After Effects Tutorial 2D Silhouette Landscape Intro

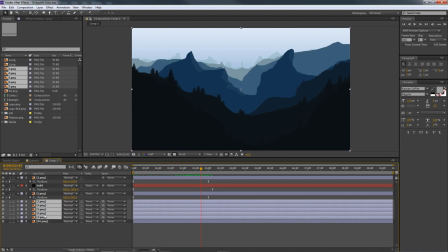click this number three hold shift click on number seven and then control v to paste it now if you don't know already to hide and unhide your keyframes
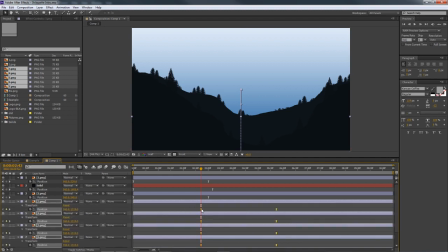is pressing u on your keyboard that's the shortcut to actually hide and unhide your keyframes as you can see right so basically what you're to
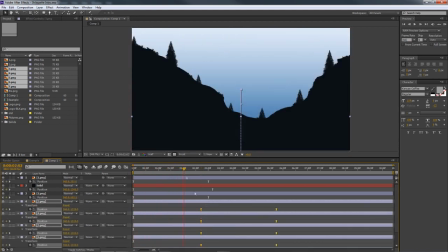see here is what's going to happen is where i copy them let's put this all the way here at the
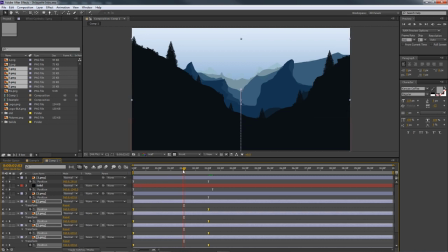beginning make sure to copy it make sure you copy the keyframes would actually line them up perfectly so what's going to happen here is it's going to come up come up come up and all these other ones are coming up the same time we don't want this right now I'm gonna make sure I hide
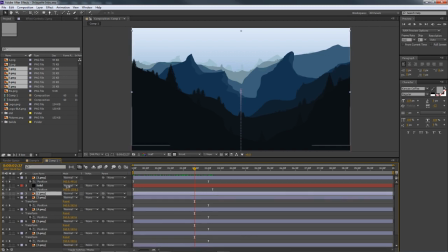we'll hide this keyframe because we don't need this one anymore right now we don't need solid one we didn't number one right now we want to see all the keyframes that we just need to edit right now so pretty much what I want to kind of do is just take the last keyframe you're just gonna be moving the last keyframes and this is all personal preference right how you want to have it so I'm gonna do I'm gonna kind of make a stare
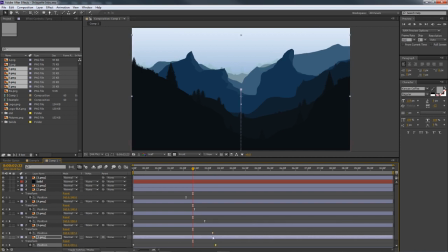right so I'm gonna kind of make a stare really quickly that way what's gonna happen is these are going to come in in like a like almost like a stair transition let's see this one let's
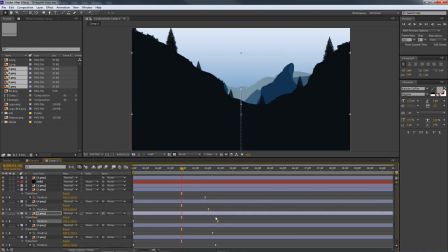do it like this right
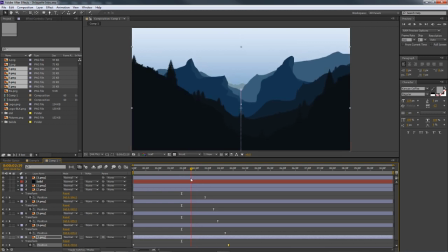so it's gonna happen it's gonna go like something like this it's all gonna come in like oh it's kind of like the same you kind of see what's going on it's gonna be like it's gonna be like up up up up up so that's what these little stairs is doing right you see that it kind of gives that motion where it kind of looks like you're going over the ridge because if you didn't have them as a stair if they were all
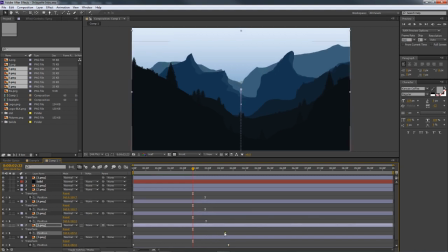like like you know stationary like like this again i'm just gonna show you guys what i mean that you guys understand right it's
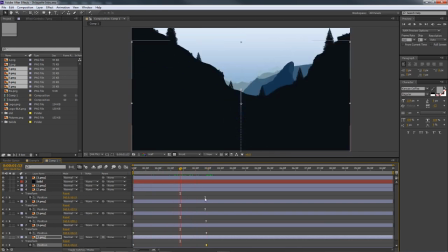just all gonna be coming up at one motion it's gonna look very awkward but if you're coming up with a stair it looks a lot cooler and a lot
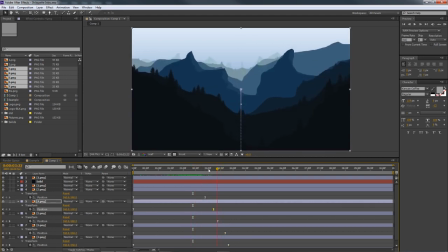better right just like so it kind of looks like you're still trying to peek over the ridge and that's kind of what you want
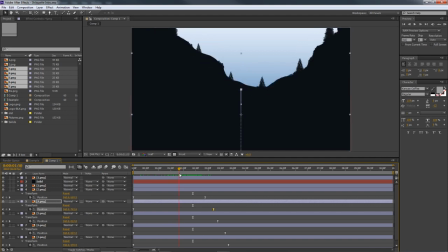to have so yeah you can say like if you want one to come in more faster like if you want this i kind of want which one is it it's not seven it's not six five i kind of want five to come in a little faster than all the other ones so i'm going to move this in a little bit more so i kind of want to have it so you can see that number five
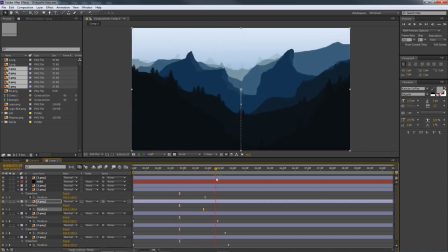right because it's a bigger peak than everything else and it looks like it's doing this perfect so i don't know if you guys understand what i just did i just literally copied the keyframes from the the last one we just did before previously this one right here and um pasted them so i just also made little stairs you can see but i manipulated so i wanted to have like number five,
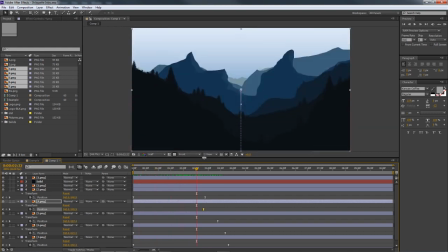which is this blue one here, because it's the highest peak in the scene, right,
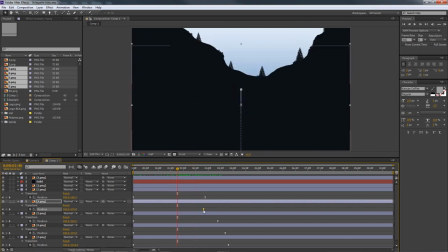I wanted that to peak out a little bit before all the other ones, that's why I moved this last keyframe up more to the left, which is basically speeding up the transition to it to come up, right, because what I did was all the other ones are doing the same exact thing, they're all, let me just show you guys,
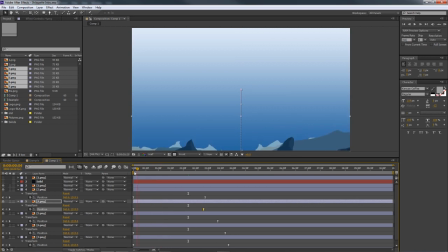all of them are starting down, and they're all coming up,
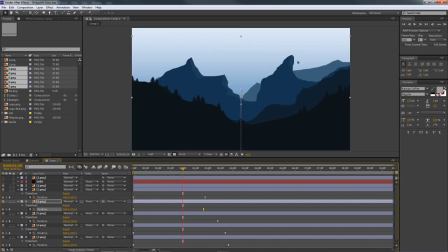right, that's what I'm doing, that is what's happening here, and that's why I'm talking about, you know, the blue one, I want to peek a little faster than you know all the other ones and that's what I mean by that So it's
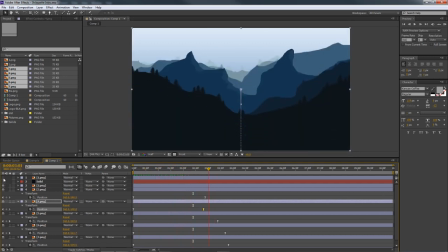coming up a little faster than all the other ones and that's why I said that and we're just gonna quickly Bring these things back in here Boom It's solid as well. Please. There we go. Cool Oh There we go.
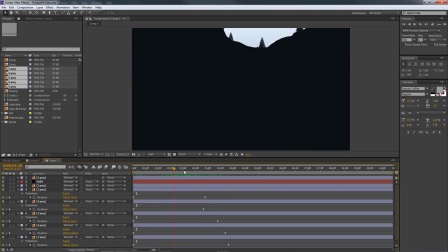All right, sweet.